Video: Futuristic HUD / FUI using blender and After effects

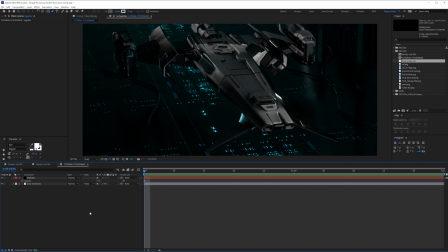4:09 So that is about creating a vignette. Now, let's do a little bit of fixing here on the image, because as much as I try to make it perfect render from Blender and 3D application as a whole, there is a little bit of a value of colors that is not right. The values of colors are very different from each other here, as you can see.
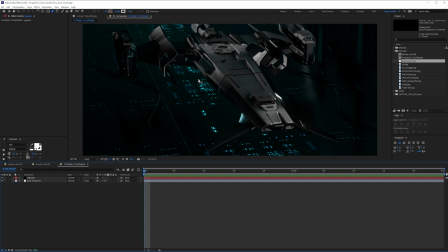4:26 Not very, but there is a huge difference. So look at the blue here and look at the blue here in the ground. And look at the values of the entire ship compared to the ground and the light here. So obviously there is a bunch of color fixing that we need to do. And to do that, nothing better than creating an adjustment layer. So
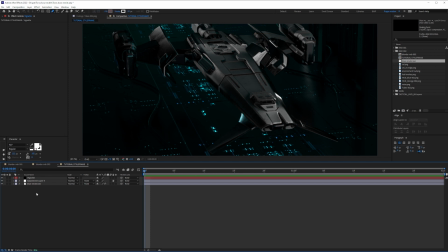4:44 I'm going to put the adjustment layer under the vignette. And since we're not going to be touching the vignette anymore, and the vignette is always on top, it's good to just lock it up out of safety. And we can even lock this up as well. Cool. Now I'm gonna press enter and call this CC. All right. So what I'm gonna do here, I'm gonna use an effect that I've discussed many times, and it's called lumetry.
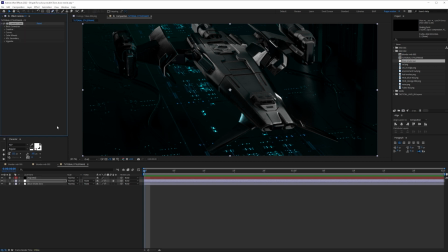5:02 The reason I use this is because it has all the color correction tools that I need, but on top of all, it has them into just one effect, into just one section, so I don't have to call in a lot of effects. The first thing I'm gonna do is call in the creative here, and just like we saw last time, we're gonna call in for an LUT, a lookup table, a color correction preset.
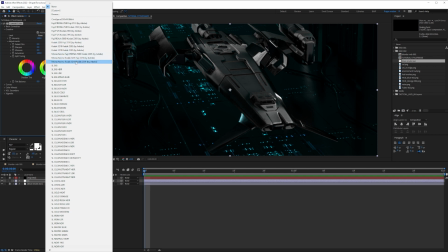5:22 The one we're gonna use here is SL Clean Fuji HDR.
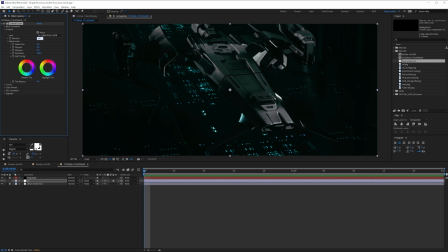5:26 All right, and then we're gonna go into 44. Perfect. So you can see the difference here. So all the colors now are balanced out between the shadows here and between the floor. We can also realize and notice that the floor color is exactly the same either on the left or on the right, in the top and on the bottom, and that's really crucial.
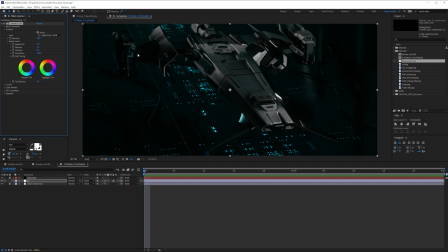5:45 Now let's just add one sharpen a little bit. Cool. And what I'm going to do now, I'm going to go to curve and just try to bring up a little bit, you know, a little bit the mood. So I don't want it to be completely dark. So I'm just going to add a little bit of brightness into the bright part.
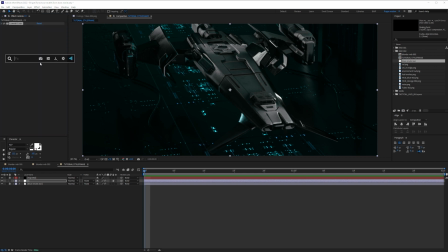6:00 Great. Now what I'm going to do, I'm going to call in for a little bit of sharpen because I feel like the image is slightly blurred. And that was a mistake that I've made when I was playing with the camera in the 3D software. So in sharpen, I'm going to go and add this to 40.
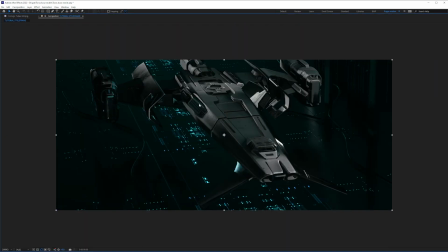6:13 And since you'll see my image is now sharp, and that's perfect.
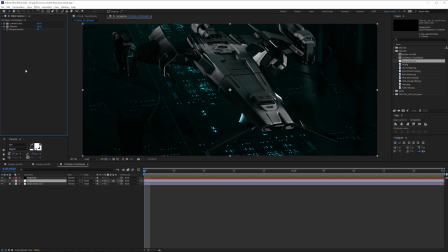6:17 Basically, we're done with the color correction, but in terms of if you want some creativity and some areas of improvement, I would say probably you could add an add grain, go to final and maybe put like 0.25, you know, to get this grain, or maybe just goes to 0.1 to get a little bit of this beautiful film look grain.
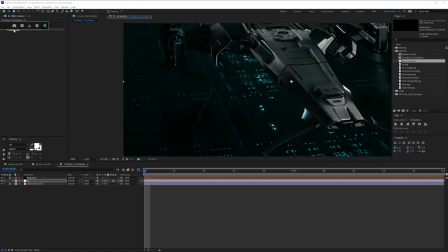6:36 All right. Or another thing that you could do, you could call in for some quick chromatic aberrations.
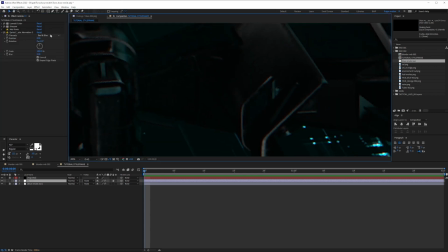6:41 And instead of having the red and blue, you could actually go to some red and green, or green and blue, red and green, you see, so that it can match with the colors that you have here on the frame. And what you could do is call in for 98%, and then you'll see this. That's, you know, areas of improvement, but we're not going to use them for the sake of this tutorial.
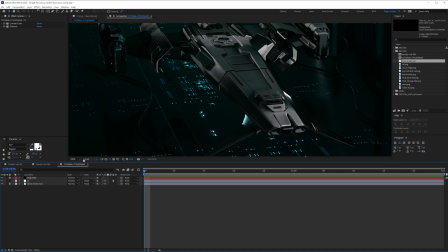7:00 Now that we have our CC completely done, let's add in a little bit of focus, because as much as we use the vignette, we still have everything in focus. All right, so we can see the cable, we can see the end of the cable that I messed up when I was rendering.
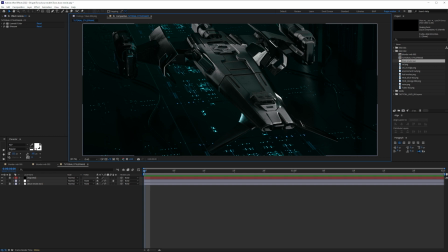7:14 We can see the back of the ship, which is not really important here. There's a lot on focus, so let's help the vignette a bit. And what I'm gonna do here, I'm gonna call it blur, and I'm gonna call in camera lens blur. Cool. And then with the help of camera lens blur, I just want to focus in the center. So I'm just gonna do something like this.
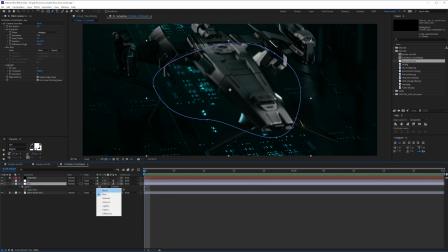7:31 All right, obviously I want to focus on the center, so again I'm gonna flip from add to subtract.
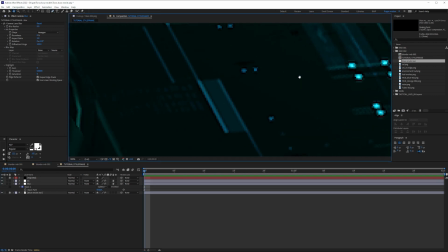7:36 And the problem here, as you can see, there is a huge sharp cut, so we don't want that.
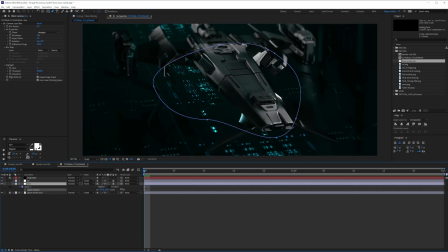7:41 So what we're gonna do is feather that a bit. So we're gonna go into mask feather and then increase this a lot to 250 or something like this. Cool. So now by default your eye will always go into the center because it's brighter and it's popping off more.
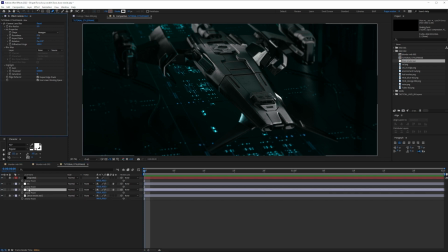7:57 To help it go even more, I'm gonna add a radial. I'm gonna click my adjustment layer and add in a radial blur. Normally it gives you this funky look, but that's not the one that we're after. We're gonna go change it from spin to zoom. That's great, but what's the problem? It's too intense. So we're gonna bring it down a bit.
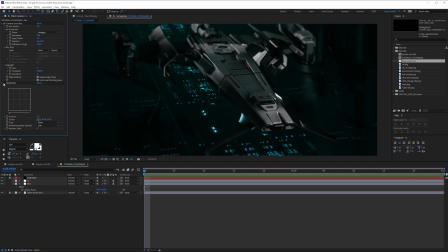8:14 So just say 2. All right, so you can see the difference here. Cool.